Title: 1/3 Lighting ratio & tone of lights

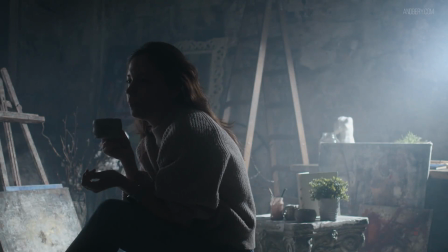(0:07)
tone of lighting and lighting ratios what is it how to use it I will tell you why this is a very important
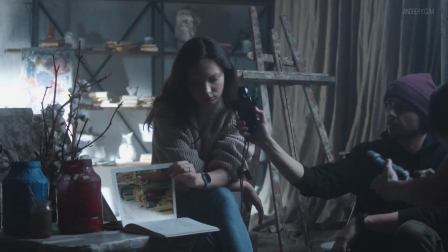(0:17)
tool and I will show you how you can work with it in practice to easily
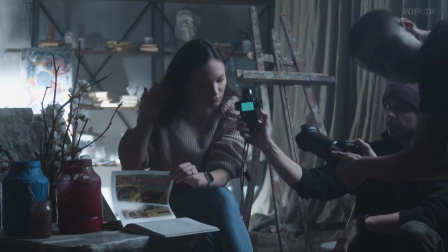(0:22)
understand the intensity of light and shadows we can use a light meter you've probably heard
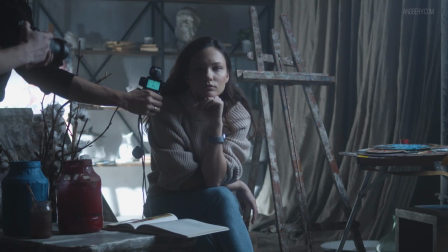(0:27)
about these tools or even used one on set in cinematography or photography lighting ratios compare the amount of key light to fill light.
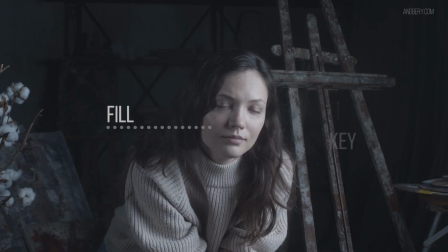(0:35)
The key light is the main source of light from which shadows fall and fill light is the light that fills in the shadow areas.
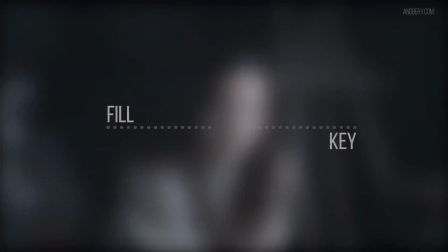(0:42)
The lighting ratio is simply the comparison of light levels in the brightest area of the frame
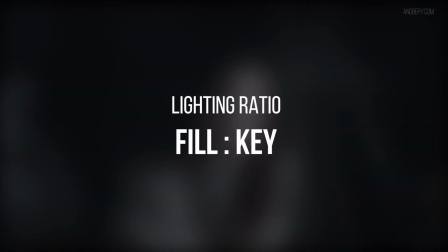(0:48)
compared to the darkest area of the frame and is usually expressed in ratio form,
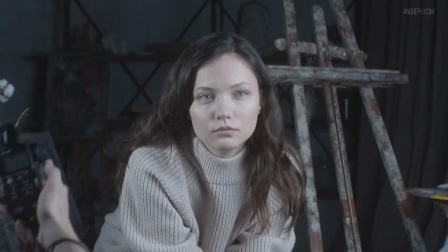(0:54)
specifically in f-stops. Let's start by looking at a simple example of lighting ratios and contrast.
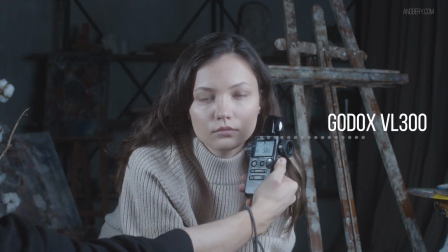(1:00)
Here I have two light sources, the Godox 300 VL as a key light and the Godox 150 Watt as a fill light.
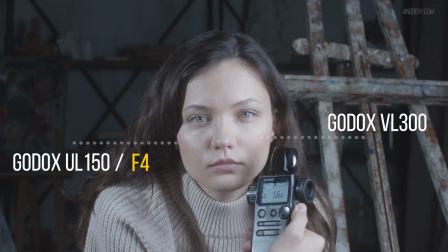(1:10)
The fill side in this scene has a light reading of f4 and the key side has a light reading of f5.6.
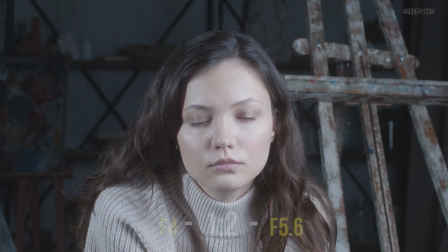(1:16)
The difference between the fill and key is one f-stop which equates to a contrast ratio of one to two.
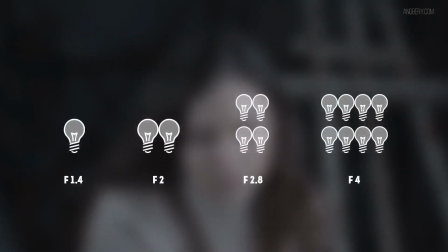(1:25)
When taking readings you should know that each increase in f-stop equates to double the amount of light required from your source.
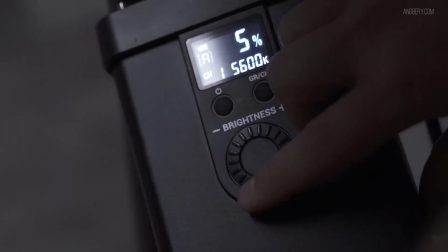(1:34)
During this process, I don't touch the fill light values, and instead I add more power to the key light.
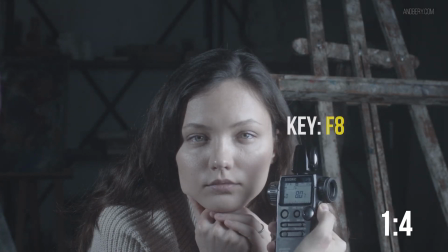(1:40)
When you measure the f-stop ratio, you can sometimes get a small reading error on the fill or the key side.
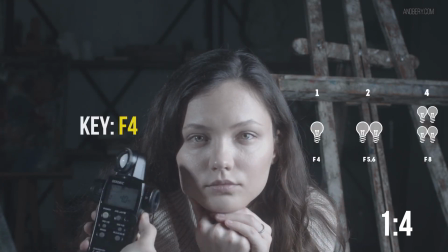(1:48)
Because the scene can sometimes get light spilling and bouncing off different surfaces, this can affect your readings.
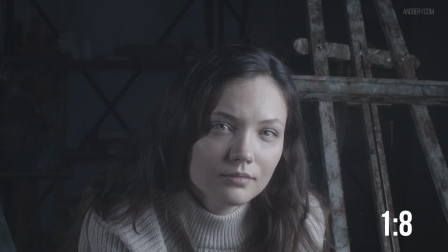(1:55)
The greater the difference between key and fill site is, the more contrast your image has.
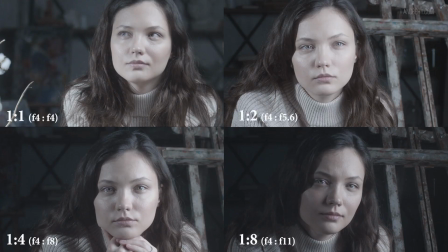(2:01)
Also, when you work primarily with shadows and highlights, or shadows and midtones, your shot will most likely be in a low key style. If you want your scene to be shot in a high key style, then you should have priority in the lighter tones and the midtones, for contrast and volume.
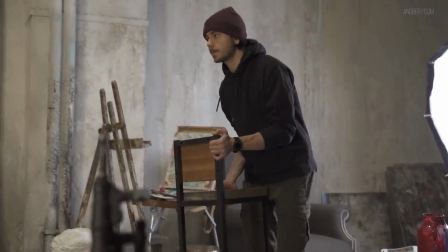(2:19)
Let's set up a scene and apply the knowledge of working with lighting tonality.
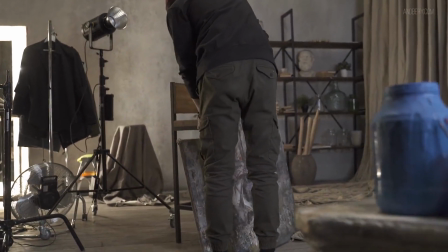(2:24)
At the beginning, I have to think about set design. This is necessary for volume within the frame.
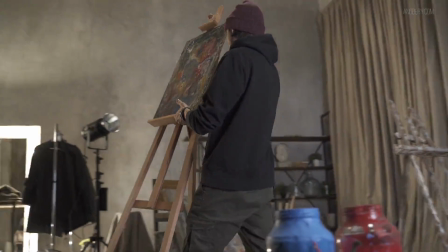(2:31)
I'm filling the background with any props. These props have to be logical for the story.
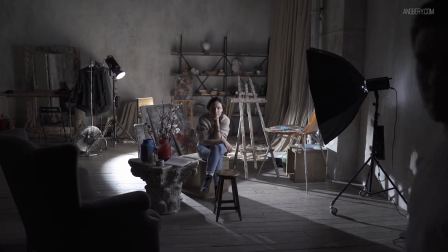(2:36)
We are in an artist studio and I'm filling that space so that the viewer thinks that the character is actually an artist.
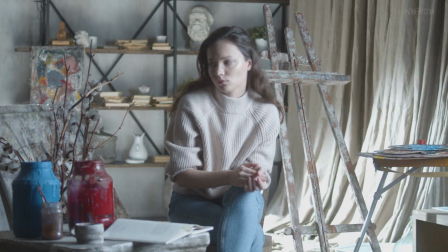(2:42)
In this scene, I use two LED lights, the Godox VL300 and 150.
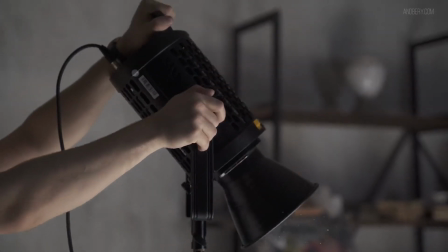(2:51)
Light is set up like this so that I can make light and shadow contrast.
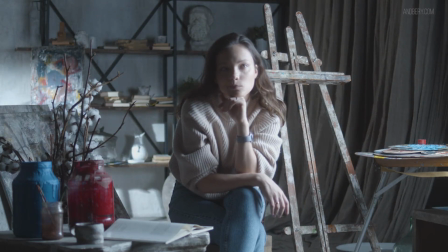(2:55)
I set this scene up to have a background light and a key light. Also I want that background light to look like sun coming in from the window. The viewer should think this too. To make this light look like the sun, I am increasing the power of the light source.
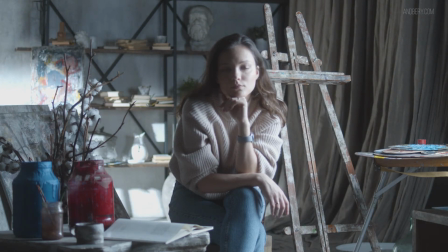(3:10)
For the foreground, I use the Godox LED light with a soft box, so the character has a soft key light.
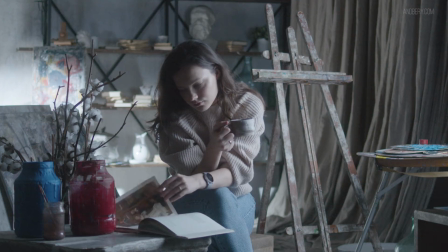(3:17)
And you can see the difference between bright lights in the background and the foreground. This is an example of lighting ratios. It can also be called working with the tonality of lighting.
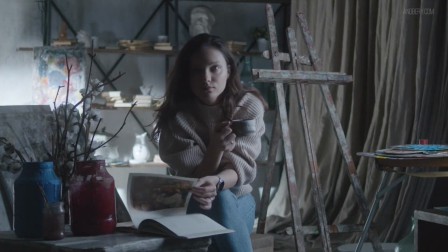(3:28)
In the background, we have hard and bright light source, and in the foreground, we can see mid-tone lighting. these light areas have different f-stops and the difference between these areas is light and shadow contrast but in this case we do not limit ourselves to working only with dark and bright areas.
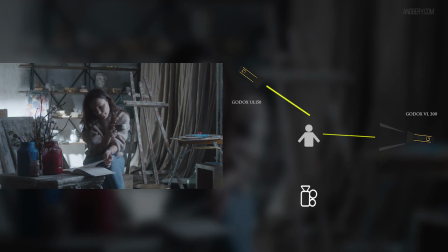(3:46)
We can work with a wide range of tonalities. The tonality that we are talking about can have any f-stop value.
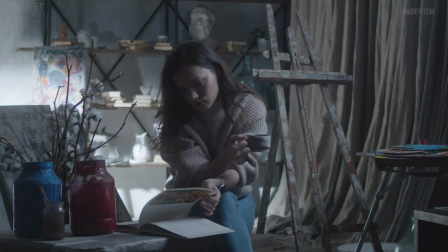(3:55)
On this shot we have quite a pronounced contrast ratio between dark and bright areas But this shot has more of a soft lighting ratio,
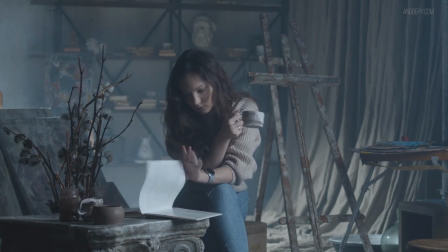(4:04)
because I reduced the brightness of the backlight, and this source looks like the source in the foreground.
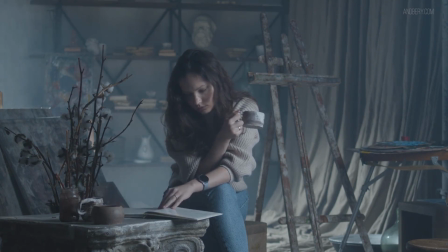(4:10)
Now that we all know about lighting ratios, as well as the contrast of light and shadows, I suggest we look at lighting ratios in a more simple method, without a light meter.
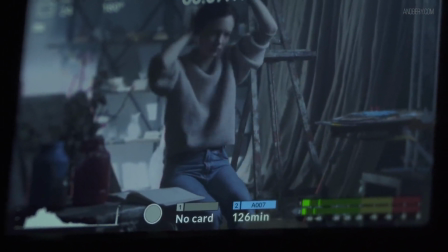(4:20)
Because I'm not sure that you will always need a light meter to work with light. Light meters were needed for when working with film negatives,
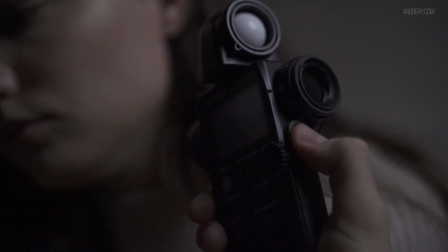(4:27)
but with modern day digital cameras you can see all the information about the exposure in the camera or on a monitor. I will show you how to work with it without a light meter. When we work with different light intensities we have several tonalities. I mean we have different f-stop values of the key and fill light.
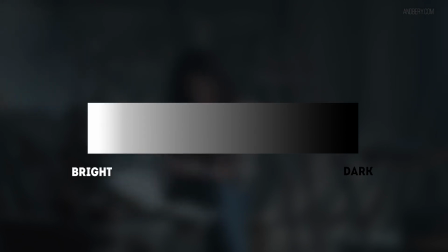(4:46)
It's important to note that when you work with light and shadow contrast it doesn't always refer to highlights and shadows. This contrast can be achieve through very small variations within the tonal range. For example, in a high key lighting setup, the difference between the key and fill side can be as small as half a stop of light,
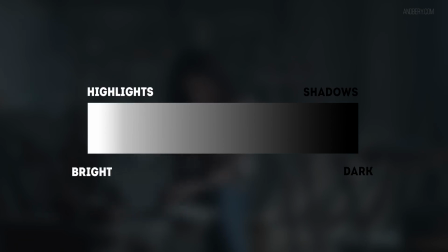(5:06)
whereas in a low key lighting, this difference can be two full stops. What is this tonal range we are referring to? When we talk about shadows and light, we mean two qualities or values, light and dark.
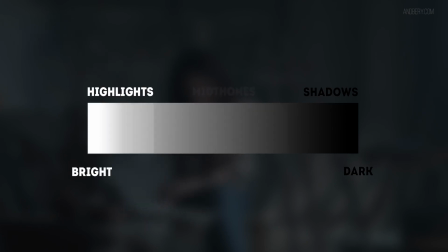(5:20)
Simple. However, within the entire tonal range there are a wide number of values that lay in between highlights and shadows. It expands this concept significantly from working with just light and shadow from two values to multiple different values.
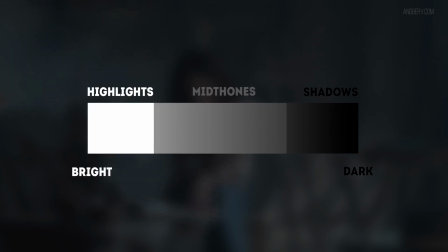(5:37)
For a simple example let's look at three values with the new value, the third one, being mid-tones.
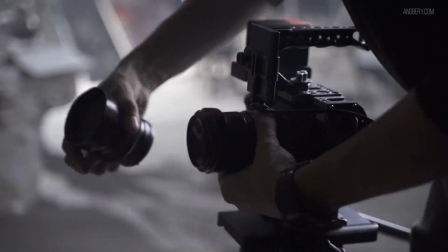(5:44)
Let's look at a scene that implements this theory of contrast via different tones of lighting. We try to identify the approximate values of tonality to understand the lighting ratios within the scene.
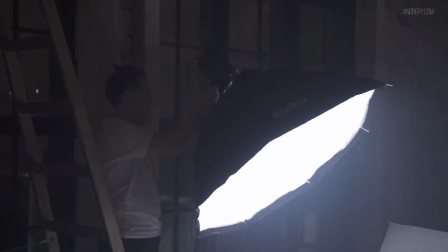(5:55)
For the volume, I will use light and shadows contrast, just like in the previous scene.
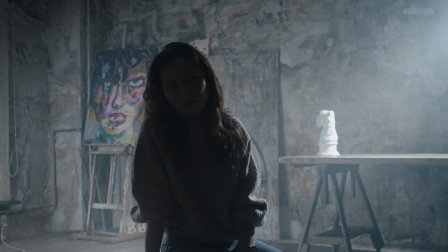(6:00)
For this, I choose the silhouette light of the character.
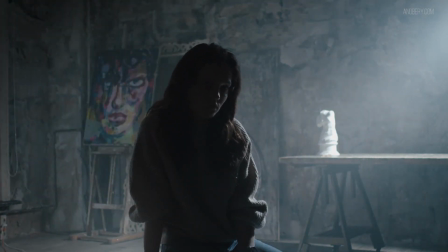(6:04)
This scene has two light sources, the backlight from the right room area, and soft and diffused backlight with left side.
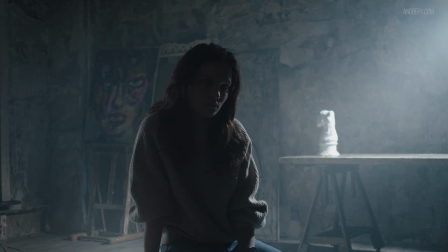(6:12)
To make the scene look more voluminous, I put props on the background.
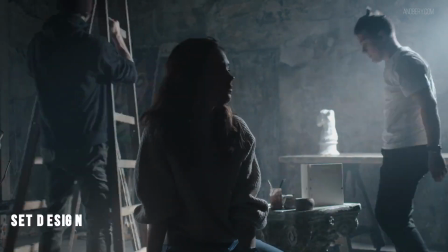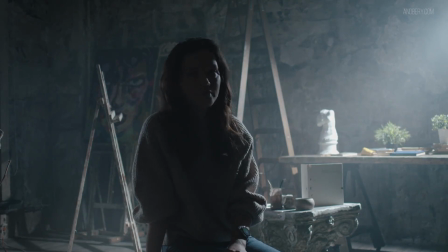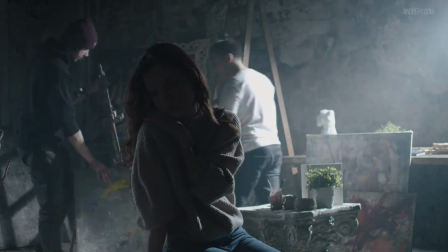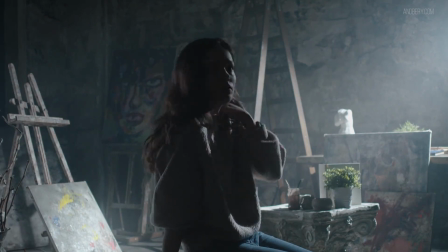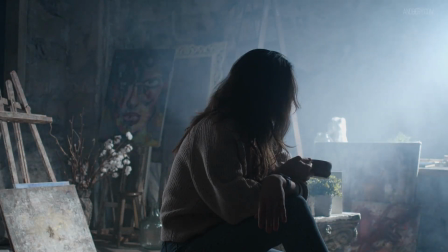(6:37)
The next step, for my taste, I added a little bit of haze for beams of light and for the contrast of the dense atmosphere.
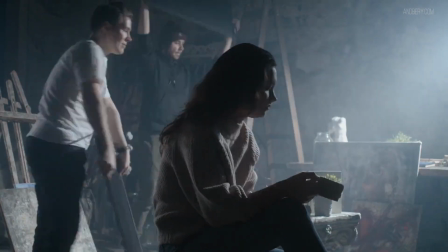(6:47)
You can choose what image style you want to create. If it is hard contrast style, you can choose two extremely different values, shadows and highlights.
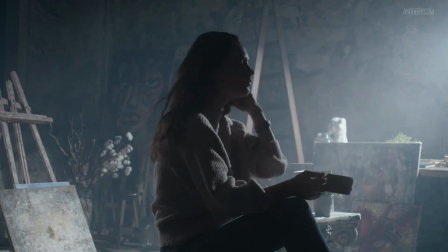(6:56)
If you want the shot to look softer, use midtones and highlights, or shadows. This is all very individual, and you can use this theory as you wish.
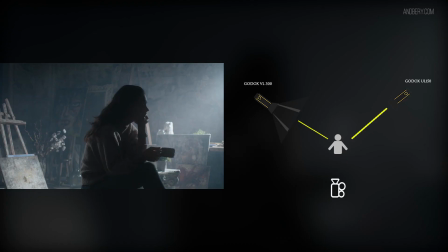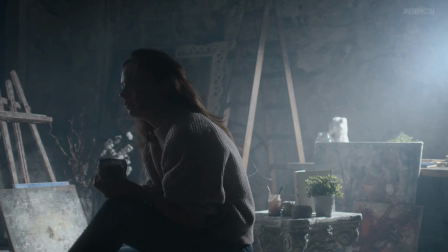(7:13)
For this shot I wanted to use more contrast style and so I added highlights here with the first LED light source,
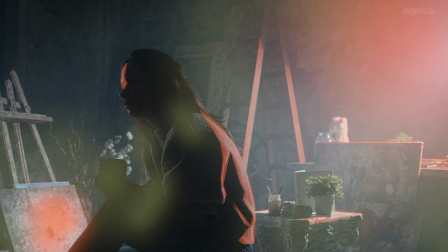(7:20)
mid-tones with the second source and dark shadows in the foreground.
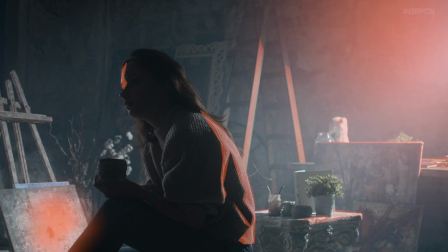(7:24)
I did it without a light meter, I just see bright, mid and shadow areas with my eyes.
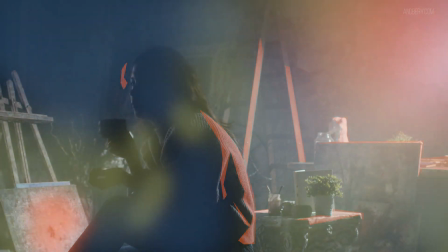(7:30)
And you can use this method without needing additional equipment.
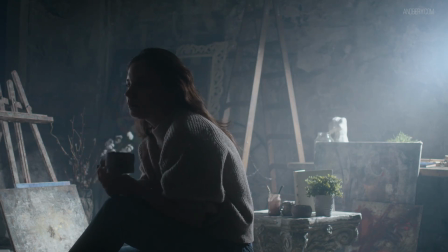(7:33)
Working with several tones within a frame can help convey a mood, feeling or something important to the audience.
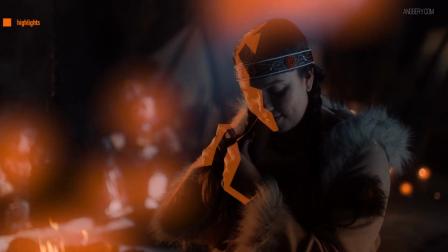(7:40)
Also, it can show viewers what kind of light is in the scene. Are there any lamps?
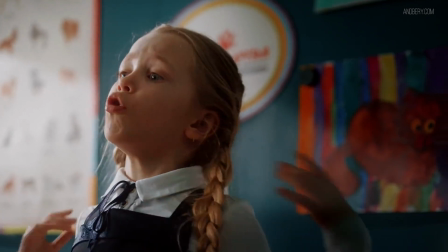(7:46)
Or maybe is it the sun or moon? Different tonality of light should be motivated by their true sources.
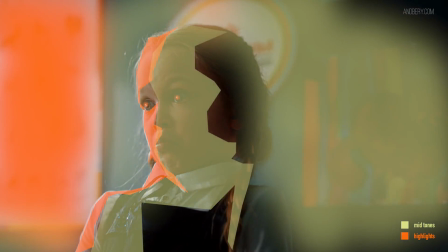(7:53)
Sometimes, for a more detailed understanding of tonality, you can use the waveform tool within your camera.
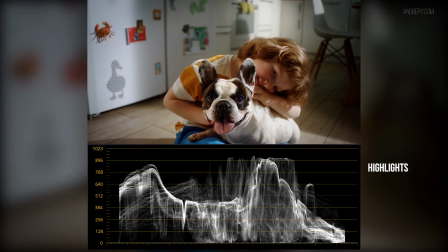(7:59)
This tool can show you where it's bright, mid and dark within your frame. So, for these tasks I didn't use any light meter but you can if you feel more comfortable.
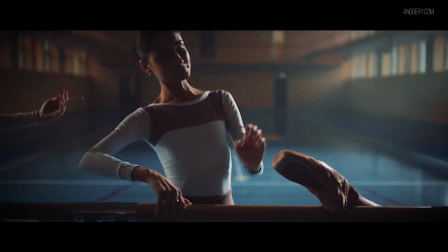(8:09)
Many people can see the difference between dark and light areas and for this task it's very helpful to use tools like false color or waveform.